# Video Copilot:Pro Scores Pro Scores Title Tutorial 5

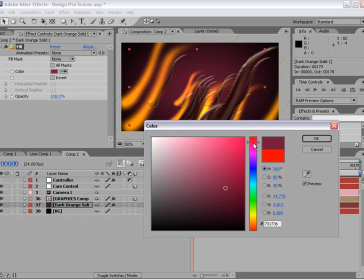(20:37)
You know, maybe even like a maroon color. Be kind of cool.
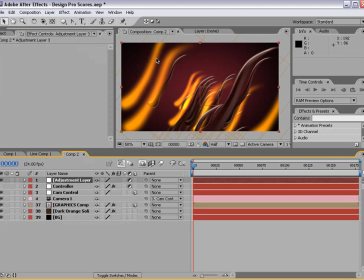(20:44)
And also we'll add an adjustment layer that we can add some, you know, color correction to.
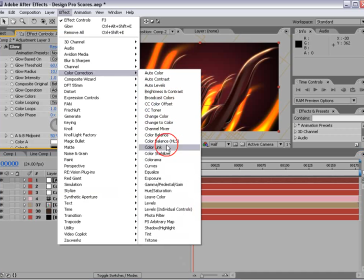(20:49)
So we'll do a glow and we'll do a tint and we'll do curves.
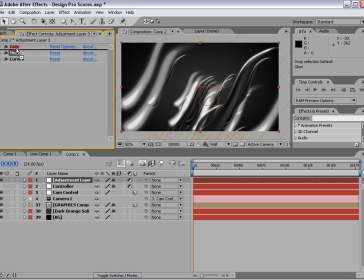(20:57)
So we'll set this up. Well, first we'll give it a little bit of a tint. So just bring some of the color down and then maybe increase the radius of the glow.
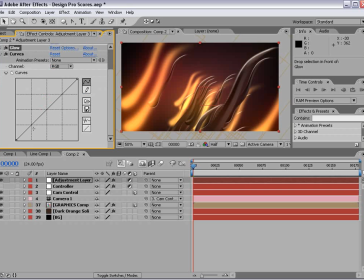(21:14)
And on the curves, we can maybe just add a little bit more contrast. And in the blue channel, we can increase it here to kind of give it some different tones.
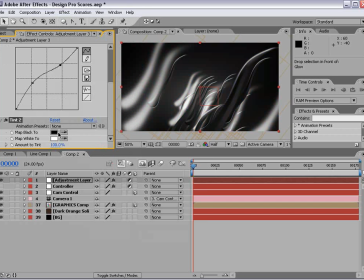(21:28)
And then finally, we could add another tint effect to bring the saturation down just a small touch.
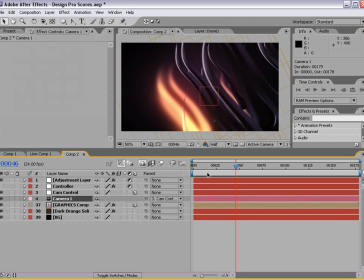(21:36)
So now we have this little animation. And I can go into the camera settings, hit AA, turn on the old depth of field,
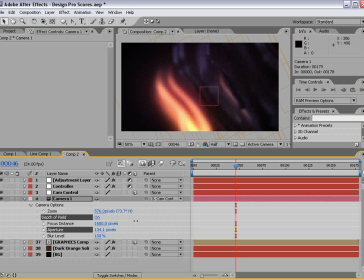(21:46)
and maybe turn up the aperture amount and change the focus distance. Maybe something a little closer. And so now we could sort of
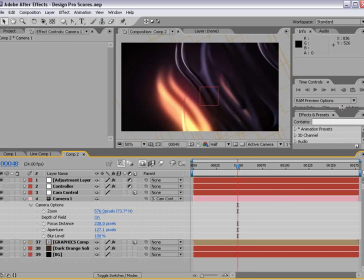(22:04)
create a more organic look. I'll go and set our RAM preview to skip one frame
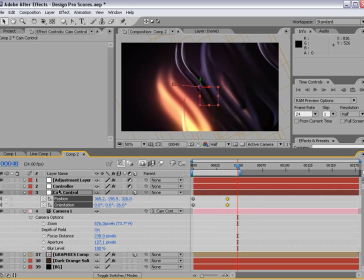(22:10)
and hit U. Select our two keyframes on the cam control and hit F9 or right click keyframe assistant, hit easy ease, and that'll make them a little smoother. And then I'll hit 0.
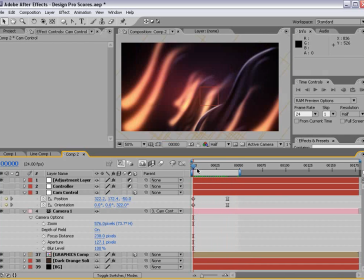(22:23)
Take a look. So you see we have a very cool design and the focus kind of goes in and out as we fly through it.
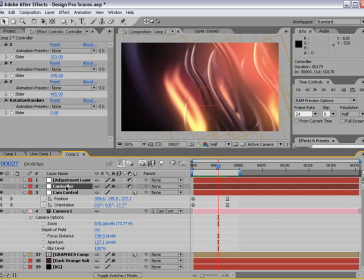(22:32)
And you could go into the controller and, you know, play around with the rotation,
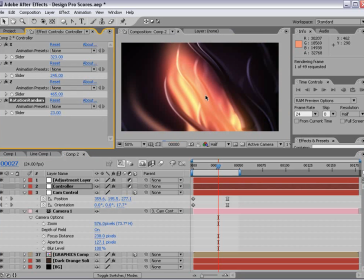(22:37)
give it just a lot more wildness, and, you know, so it's not so, you know, specific.
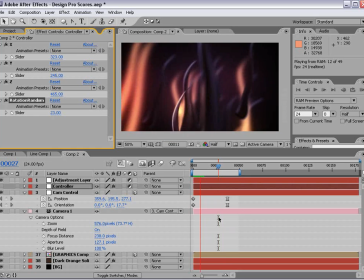(22:43)
Even just, you know, start with a layer that, I mean, this is just a very cool way to do stuff.
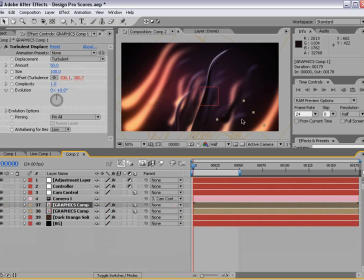(22:51)
You could start with a layer of the background and maybe flip it around or rotate it. And then if you make copies of that one, you know, call it alternate,
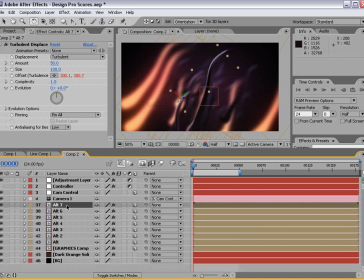(23:03)
duplicate that a few times, and that mixes in with the other layers. And so now you have layers going one way and layers going the other way.
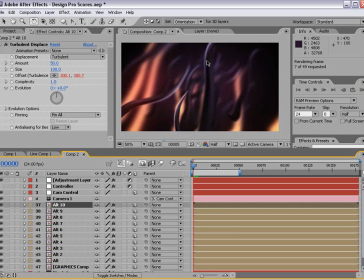(23:11)
So it really looks like you have, you know, this big random pile of, you know, different effects. So here's a perfect example of how cool this is. You see how we have that layer that comes right at the camera?
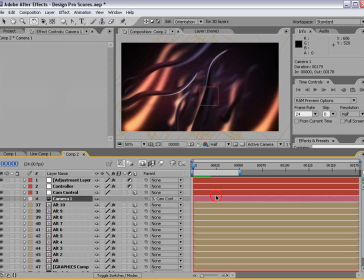(23:24)
It almost hits the camera. Well, what we can do, assuming we can find it, is,
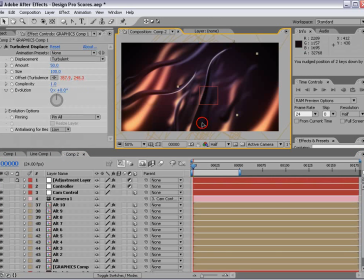(23:30)
let's see, lock that, is we can take that layer that's getting in the way and just move it over a little bit. And then when I don't have to redo my camera move, I can just slide it over. I'm completely a huge nerd.
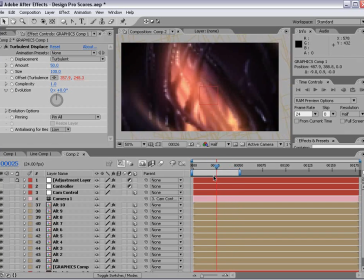(23:43)
You hear how excited I got about that? I'm all, get this, guys. You won't believe it.
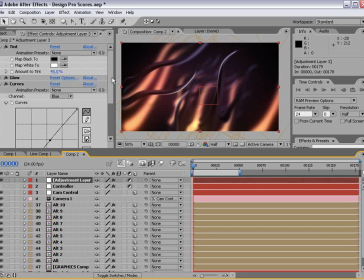(23:48)
Jeez. What have I become? What have I become? Well, if you think that's cool, listen to this. No, I'm just kidding. All right, so just playing around with the color correction again. Maybe go into the curve and just give it, you know, it's really bright.
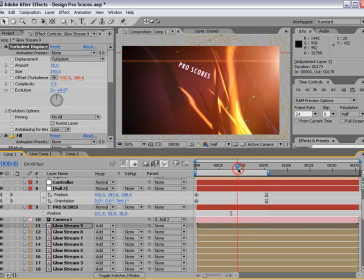(24:07)
I mean, I actually like the look of this rather than the original one, which I actually, you know, spent a little bit of time, you know, like 30 minutes working on that.
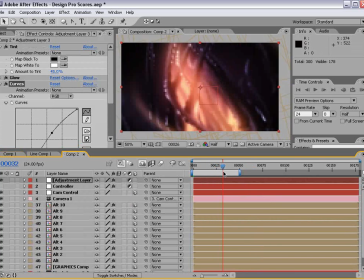(24:16)
This one actually, you know, looks cooler to me. I might actually use it for something.
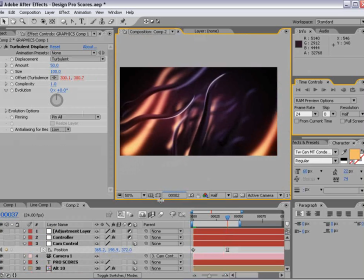(24:21)
Oh, by the way, motion blur. We'll go ahead and
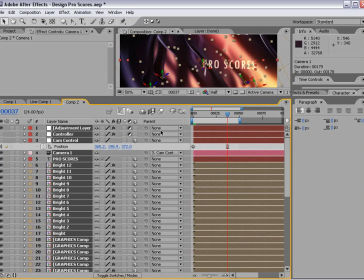(24:26)
hit Control A, select all layers, turn on the motion blur switch, and then turn it on for the comp.
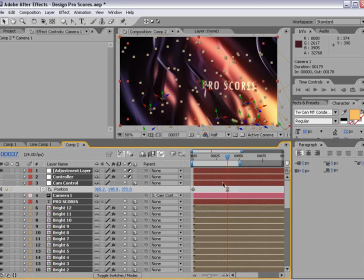(24:34)
And this is probably going to slow things down just a bit, but,
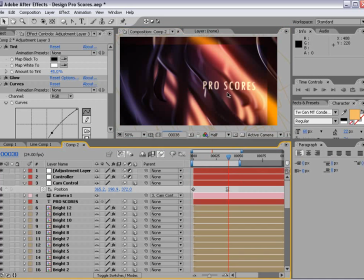(24:38)
you know, if it will make everything look that much cooler, eh, why not?